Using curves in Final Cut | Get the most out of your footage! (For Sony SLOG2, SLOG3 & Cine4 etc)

Hi fellow camera geeks, Harv here and welcome back. The curves function that comes with Final Cut Pro is pretty cool and something I almost always use. And why? Well, for me, it's about getting better gradation of the highlight and shadow areas in your footage. So let me show you why you should be using curves instead of simply adding contrast to your footage.
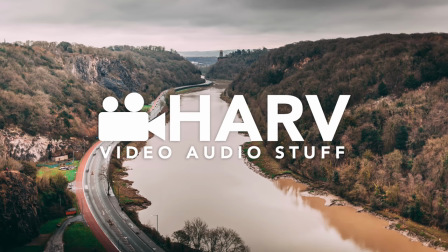If you like that track, you can get it, own it, and use it on your footage. It's part of my royalty-free music packs and they're linked below. Check them out.
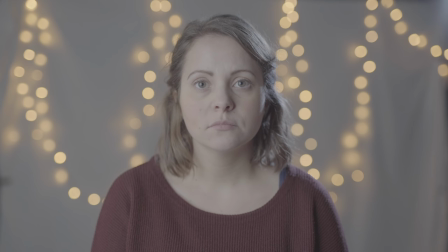Now, let's dive in. In my last video, which was my 5 tips to using SLOG more effectively, which if you haven't seen,
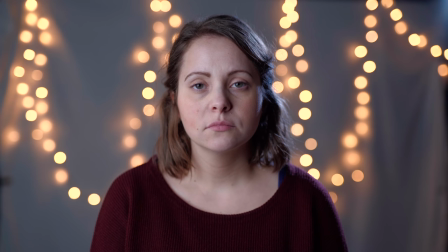you should definitely check out and it's linked below, I showed you a couple of examples demonstrating the difference between using contrast and curves.
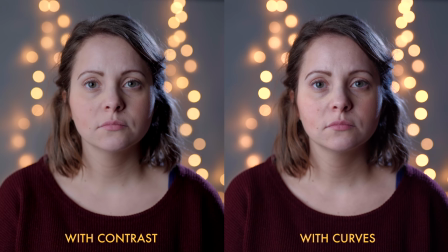And although it looked subtle to begin with, I think once you really kind of dig in and take a closer look,
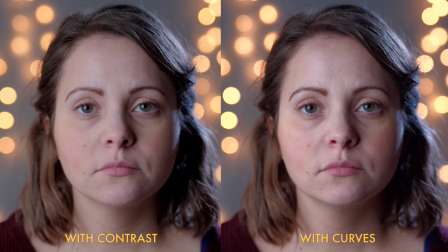it can be quite a surprising difference when it comes to textures and skin tones.
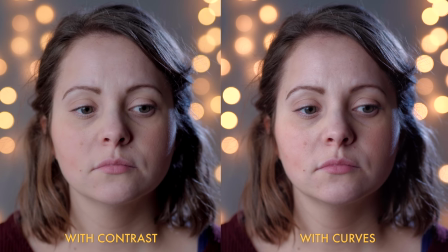What I didn't show you, however, was exactly how I manipulate these curves to get this effect.
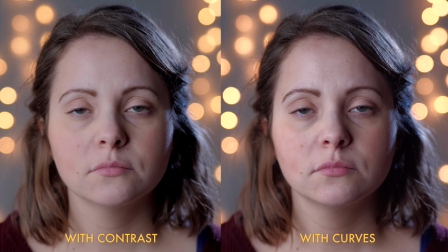So I'm going to start with this example and then I'll move on to a couple of other ones, you know, using different profiles like Cine4 and maybe a different scene like a landscape.
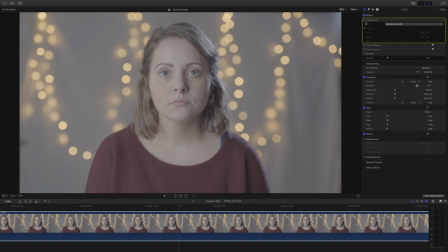So the first thing I'm going to do is add a lookup table dialed back to about 50%, which is the SLOG2 to Rec 709 lookup table.
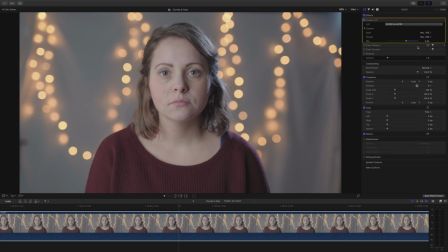You could use any of them, but I'm going to use this one for just a more natural look. Then I just made a couple of minor tweaks to the color wheels just to stretch the footage out a little bit.
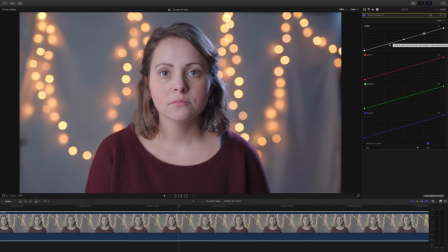And then we start tackling our curves, and the temptation for a lot of people will be to add a point in the,
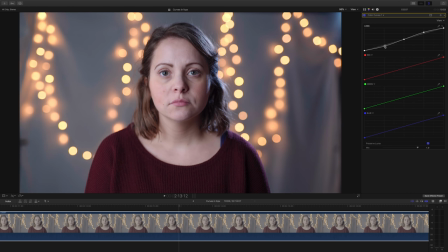you know, in between the highlights and shadows and just drag the highlights up and bring the shadows down a tiny bit. And you can do that and it can work quite well.
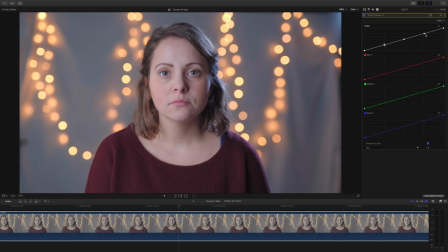However, it's the subtle points in between, the nuance that we really want to manipulate to bring out the most in our footage. So once I have all my control points in place, I'll usually start by manipulating the shadow areas.
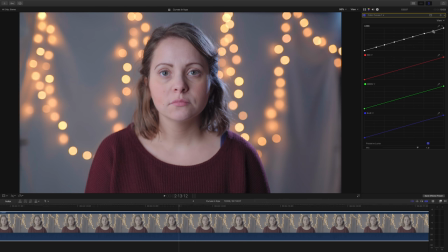And the thing is with this is, you know, shadows aren't just shadows. There are varying degrees. We've got all the way from the very sort of blackest of blacks all the way up to our midtones. So really just spend some time dialing in the exact amount of each that you want. So in this example, I then took a look at the very top end of our highlights and you can see
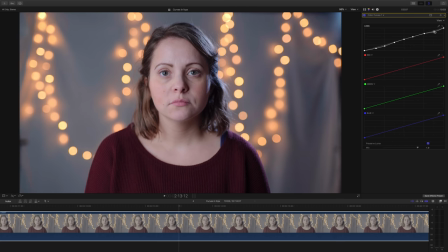the difference it makes to the LED bokeh balls in the background is really significant. So I actually found that by boosting that area of the highlights, it made those bokeh balls pop whilst actually not affecting our skin tones. Then when I move down to the upper mid-range area, this is when you have to be very, very careful.
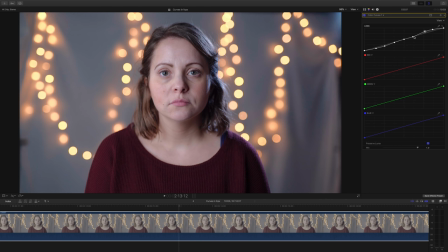And obviously with this footage, I'm using 8-bit footage and it really shows if you push it too much, it's very obvious that it's only 8-bit. So subtlety is the key. I think if you were using, say, RAW, obviously RAW, or something like 12-bit, 10-bit footage, you'd probably have a little bit more room to play with.
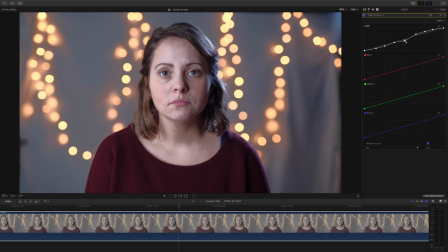Just be subtle with it. So what I'm doing here is I'm just going through each band and I'm making sure that nothing is clipping, nothing looks unnatural, but I'm trying to bring out the most amount of detail possible. So you can see the more that I play with this, the more it's starting to look like an S-curve,
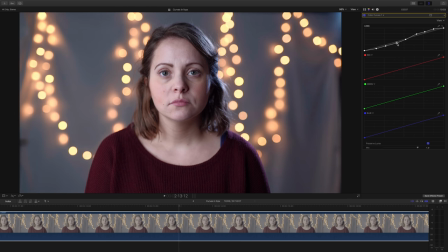which is the classic curve shape, albeit a very unique looking one.
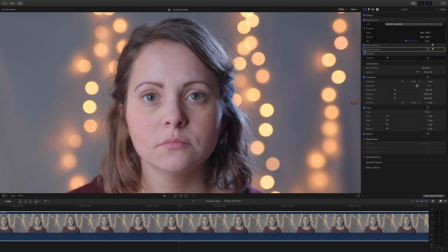So I suppose the point is just to really take some time with it, give it some love, and really just massage the curve until you've brought out the most in your footage.
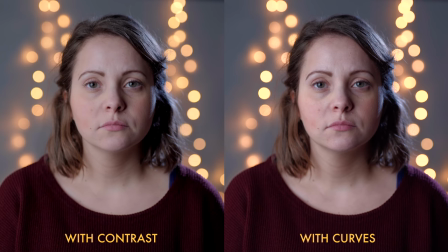So there we have it. At first it looks subtle, but really not so subtle once you take a closer look.
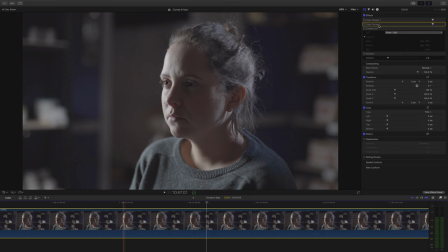Next we're looking at a low-key scene, and this is from my How to Light a Low-Key Scene video, which I will link below if you're interested. Again, this was shot in Sony SLOG2, so I need to make some adjustments and to bring the exposure down.
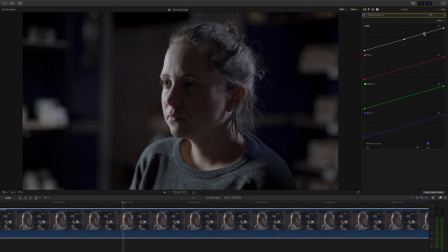I've desaturated the highlights just a little bit. And then we can move straight onto our curves, and as before, we're going to add lots of control points all along our curve. In a scene like this, our shadow areas are so important, and I want a ton of contrast in this shot, but I'm not going to achieve that from just adding contrast itself.
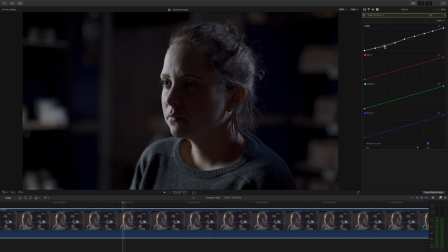I really need to play with the curves and get the right amount of contrast in the right places and also retain the right amount of shadow detail. Now for this example, I'm actually going to add the curves before I add my lookup table, which is the normal thing that I would do, but I'm almost kind of planning ahead with this one.
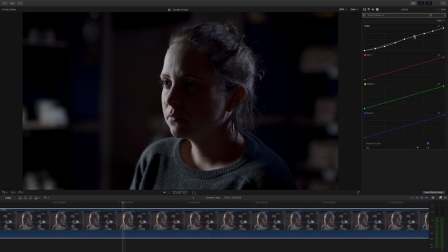I'm aware that our lookup table will add even more contrast, so I'm just keeping that in mind. Meanwhile, I'm just playing with the mid-tones and I'm making sure nothing's clipping. I'm making sure I've got really nice shadow to highlight roll off on her forehead.
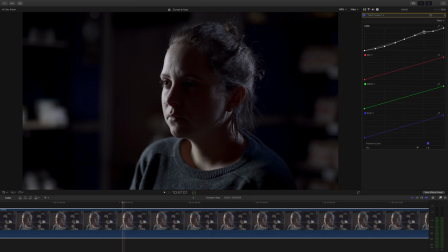Again, it's just some gentle massaging of the curves to bring out the most in our footage and really nail that contrast where we need it to be. So that's pretty much the look I had in my head.
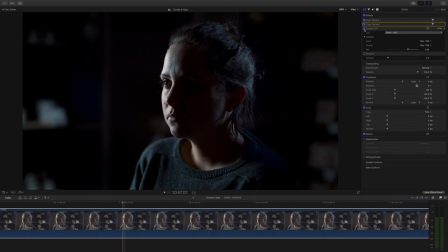And then when we add our lookup table, bam, you can see that super contrasty look that I was going for.
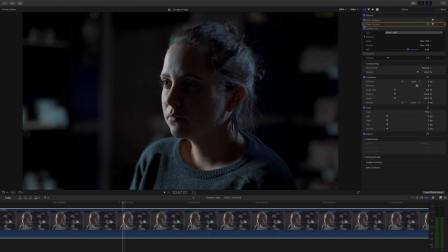And at this stage, I might even go back to our curves and make sure we've got enough shadow detail.
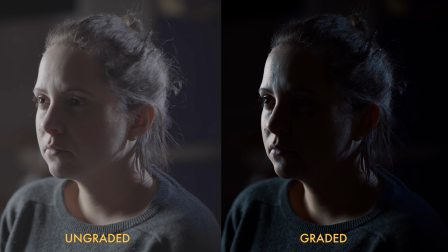And here's the before and after, and I just know I wouldn't have been able to achieve that same crisp contrast that I've been able to get here just with the basic contrast controls from within Final Cut.
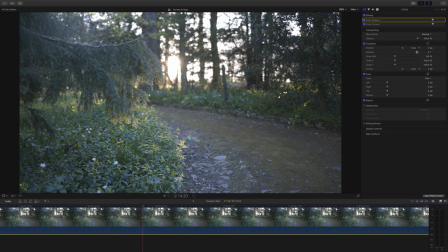This next example was shot in Cine4, and it does look a little bit flat. I think we can really pump it up a little bit. What I really wanted to achieve by using curves in this example is to get a similar effect to using something like the clarity fader within Lightroom.
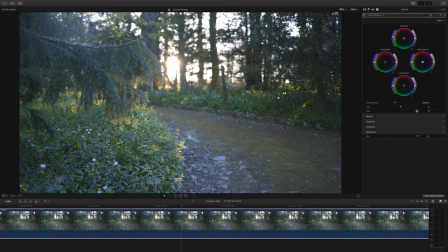So it just adds that sort of texture, slight grittiness, a little bit of contrast. So as this shot was shot in Cine4, it means I don't need to add a lookup table. It means I've got a reasonably contrasty image as it is.
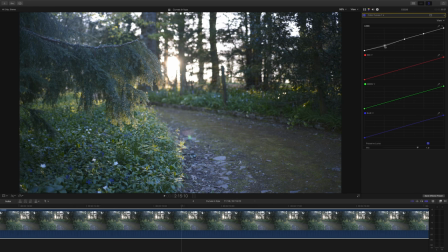So subtlety is the key with this one, possibly even more so than with our previous examples,
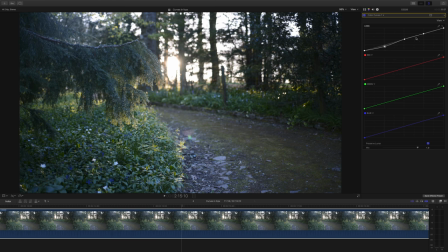just because it already has a lot of contrast and it'll be easy to overdo it. As with before, I'm adding lots of control points, and the only difference really being that with this example, I'm going to be making very, very subtle adjustments.
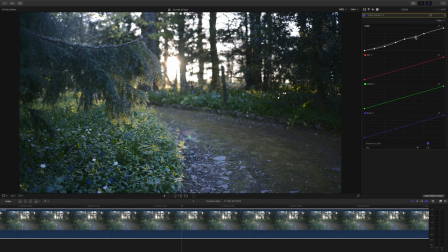No kind of mad boosting of highlights or shadows or anything like that. Really what I'm looking for whilst I'm working is to boost texture. That's what I'm really looking for, texture in the ground, on the plants. I'm looking at the highlight areas a lot.
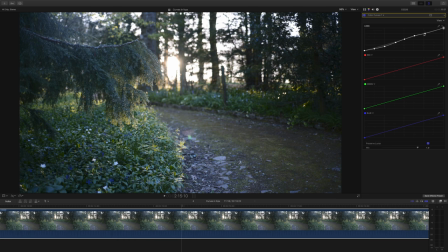As I said before, what I'm really looking for is a similar effect to if you were to add clarity to a photo within Lightroom. You know, it's that effect that just adds dimension and texture and really makes things just pop and look really crunchy and tasty and good.
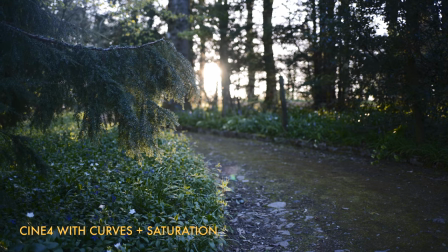And so here's our before and after, and as you can see, the tweaks I've made to the curves have made a huge difference to all the textures in our shot, and it looks absolutely super punchy now, which is exactly what I was going for. Tasty. And that's it for now. Thank you so much for hanging out with me today. Let's have a little curves five. And I've made a huge amount of videos like this, so I'll pop a couple of interesting ones for you on this side. And if you're not already subscribed, definitely do it. Hit this blob, I'll pop it on this side. And until next time, let's help each other out and shoot better video. See you guys.